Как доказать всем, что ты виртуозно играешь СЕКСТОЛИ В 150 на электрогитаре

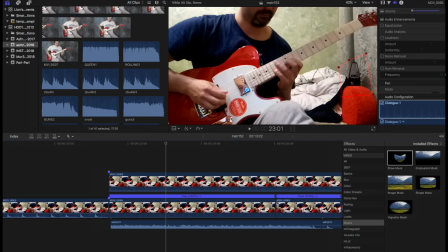521s
Если вы хотите научиться в нем работать, у меня есть введение Final Cut на моем YouTube-канале. Бесплатный видеоурок. Итак, на таймлайне у нас слева идет запись, которую вы видели с самого начала ролика. Она абсолютно не изменена. Дальше мы видим 3 слоя.
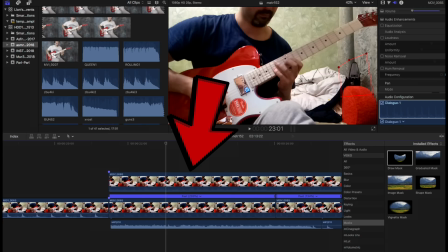540s
Аудиослой в самом низу, средний слой, где я играю на гитаре, и верхний слой. Это слой метронома. Аудиослой, естественно, взят из кокоса, тот самый, с которым я так долго возился, эмулирующий звук со смартфона.
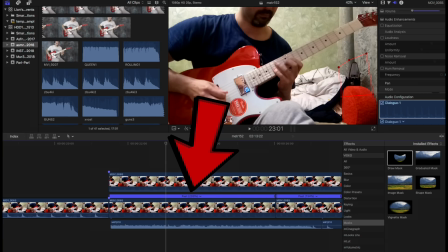560s
Средний слой — это то, что вы только что видели, где я в 2 раза медленнее играю под метроном. Но он, видите, там написано 200%, ускорен в 2 раза. И заметьте, концовочка слоя, там, где я делаю конечное вибрато и снимаю ноту,
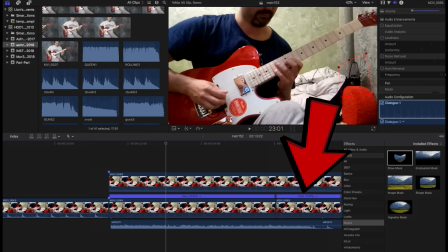580s
ускорена не в 2 раза, а всего лишь на 134%. Это для того, чтобы все это выглядело гораздо более естественно. Есть с электрогитарой такая тенденция, когда ты снимаешь видео, а потом его ускоряешь, и у тебя там было вибрато,
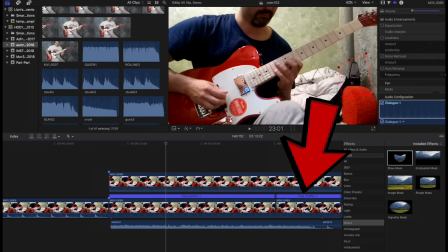597s
вибрато на ускорении будет выглядеть дико козлиным.
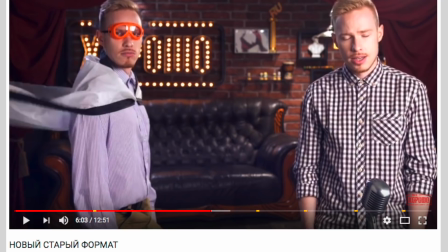601s
А теперь, детишки, поговорим о старом, как весь мир кинематографа, киношном трюке, который называется комбинированная съемка.
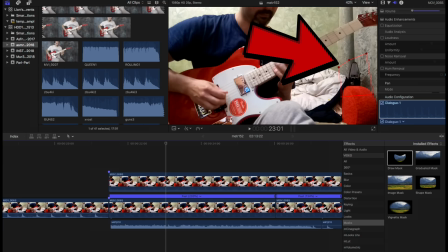612s
Суть в том, что если ваша камера статична, то есть стоит, например, на штативе, вы можете совмещать несколько кадров в одном при помощи слоев и масок.
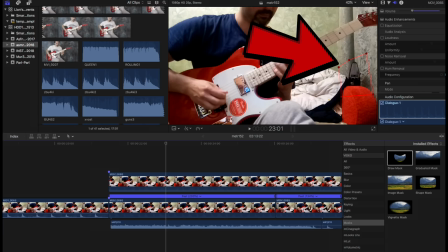628s
Вот эта красненькая обводка вокруг метронома показывает маску, иными словами, кусочек из клипа, где я играю на скорости 100%, на оригинальной скорости, и метроном, соответственно, тоже движется на своей оригинальной скорости.
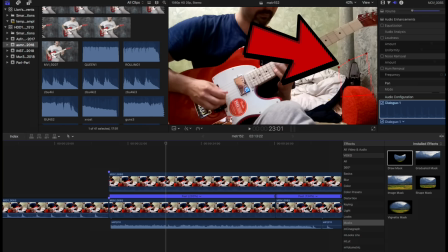648s
Еще раз, поскольку кадры сняты с одной точки, одной камеры, и абсолютно идентичны в плане бэкграунда, встраивание происходит бесшовно и абсолютно незаметно даже для экспертного глаза.
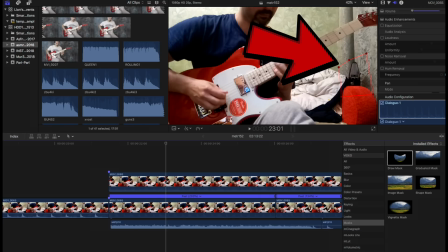664s
В общем, чтобы долго не лохматить бабушку, давайте я вам просто покажу этот же самый клип с подклеенным звуком, но без слоя метронома.
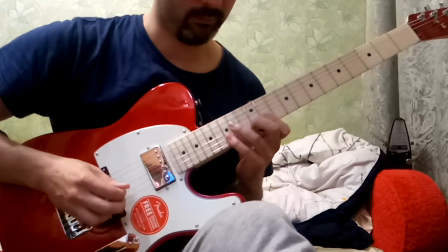Конечный результат, конечно же, получился грубоват. Я, во-первых, намеренно взял комически большую скорость, на которой мало кто из живущих гитаристов может сыграть эти секстоли. Но если взять что-то реалистичное, то есть 120 бит или 130 бит, и не ускорять все в бешеные два раза, а, скажем, аккуратненько в полтора, то все бы выглядело еще более убедительно. Ну и, конечно, фишка с метрономом или любой другой визуальной системой отсчета внутри видео чисто опциональна. Главное, что есть тактика, которой я придерживался. Конечно, когда тебе 12-17 лет, и в твоей жизни есть лишь учеба и безграничное количество свободного времени, ты можешь совершенно спокойно это свободное время потратить на задрачивание упражнений на гитаре и доводить свое умение до совершенства. Когда же тебе за 30, у тебя есть семья, работа, и свободное время становится неимоверно ценным и редким, ты хочешь как-то побыстрее добиваться результата. Вы меня, конечно, спросите: Иван, но зачем ты, не посвятив достаточное количество времени в молодости изучению упражнений на электрогитаре, что ты там пытаешься про электрогитару квакать на своем YouTube?